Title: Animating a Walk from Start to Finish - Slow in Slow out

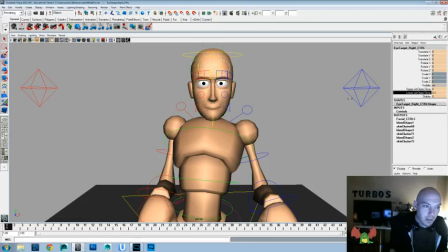[45:07]
And let's raise those lower lids a little bit. And one, I'll not get into that. That'll be for a different video.
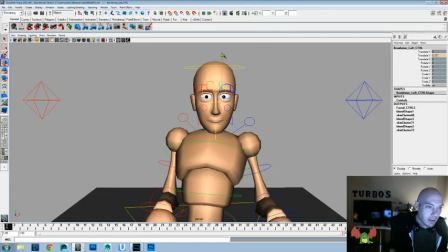[45:22]
Oh, okay, well, I already said it anyways, and just going to play with the eyebrows. So one thing that you really want to do in your animation or in your drawing is for a lot and most all of your poses,
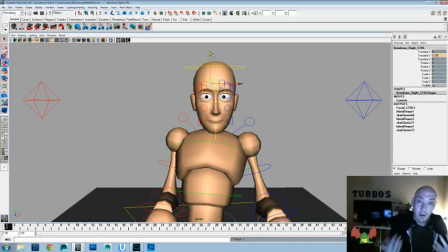[45:39]
especially if they have big eyes and they're more cartoonish or anything, still a natural or more believable or more directed pose for your eyes is to always rest the pupils and the iris on an eyelid.
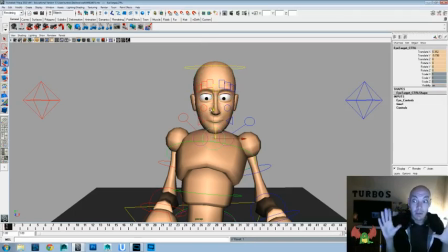[45:54]
It makes them feel like there's a more sense of purpose to them and less of a outer spacey or wide-eyed look or anything like that. If you add so that the lids are like always or almost always touching,
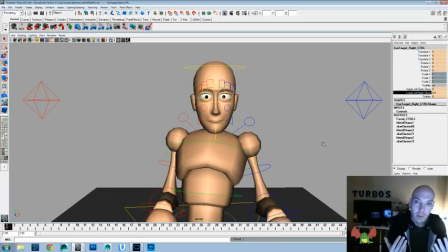[46:13]
so it gives it another sense of another more human quality to it, or realistic quality, because as people, most people, they're not too trying to make sure bright-eyed or anything like that.
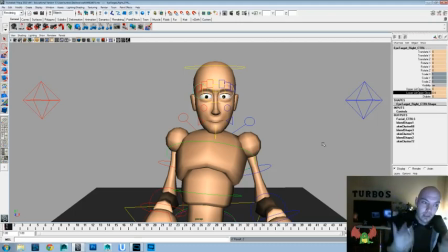[46:30]
Their eyelids are always touching, so it's just another thing. But it depends on the rig, like I was talking about earlier. If the rig, the pose you want, and the rig isn't going to allow for that, that's okay too.
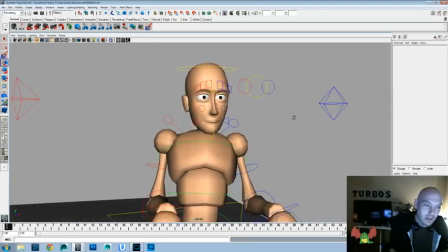[46:46]
But it's just a tip.
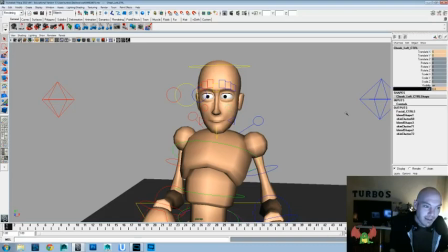[46:47]
If you can get that into your animation, it's another thing that'll help sell the illusion of life or the believability to it.
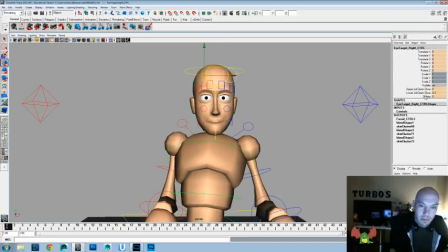[47:00]
Maybe we'll do this. We'll dilate the pupils a little bit more. No, it doesn't look good on this rig, I don't think. And if you lower the lids too much, if you're trying to go for angry, sometimes it just comes off looking tired.
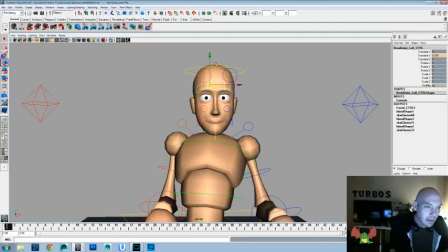[47:18]
So that's another thing to keep in mind as well.
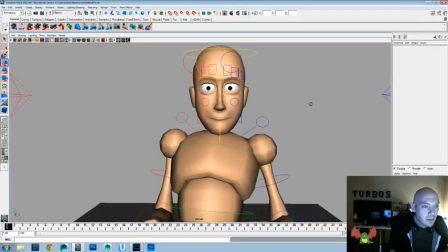And another thing is to avoid too much symmetry in everything. So maybe have stuff play off a little bit.
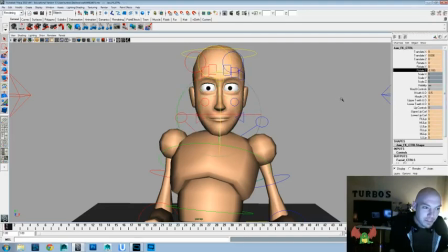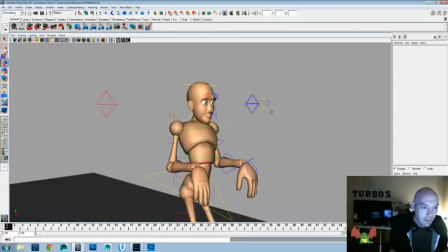[47:52]
At least that's a little better than what we had before. I don't know.
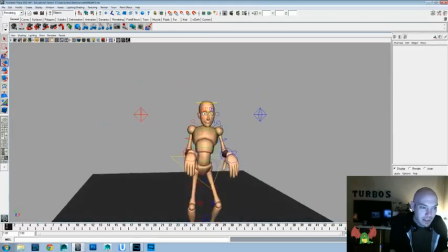[47:57]
This
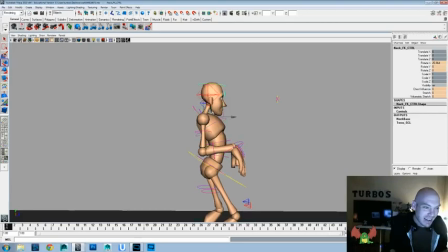[48:02]
rig is a little funky in the head, I guess would be. But we're looking at it this way anyways.
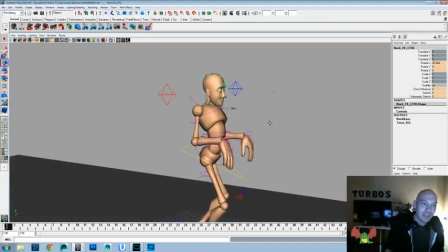[48:08]
I think there's some other rigs that the face has a little more
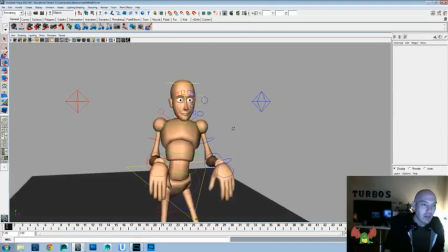[48:14]
adaptability to it, so you can get some more intricate facial expressions.
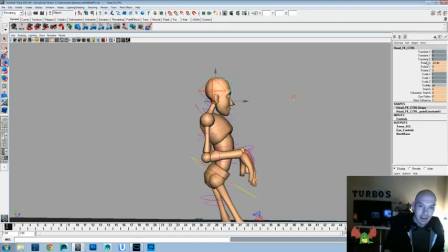[48:20]
Would be I would say a very cordial way to say that.
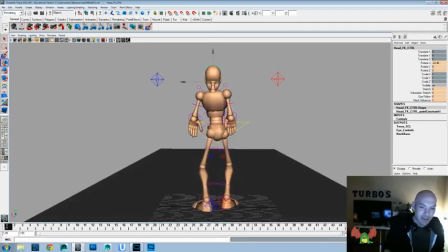[48:29]
Because I'm not a rigger and a modeler myself, so I don't want to say forever that, or ever put anyone's
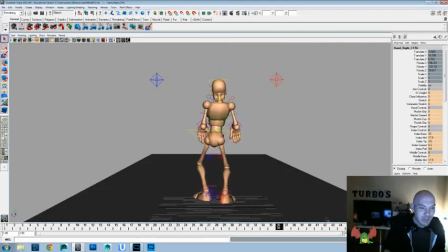[48:42]
anyways, I'm going to stop that train of thought there for a second. Okay, now let's add some swing into the wrists and then into the fingers. Okay, so here, rotate there, we'll rotate there.
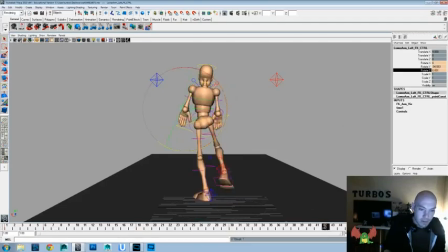[48:59]
I don't want to do too much because I'd like the focus still to be kind of on the back end. I think that's where the eye should be naturally drawn in, and if we do too much sway in the hands, it won't. So we need to be aware of that.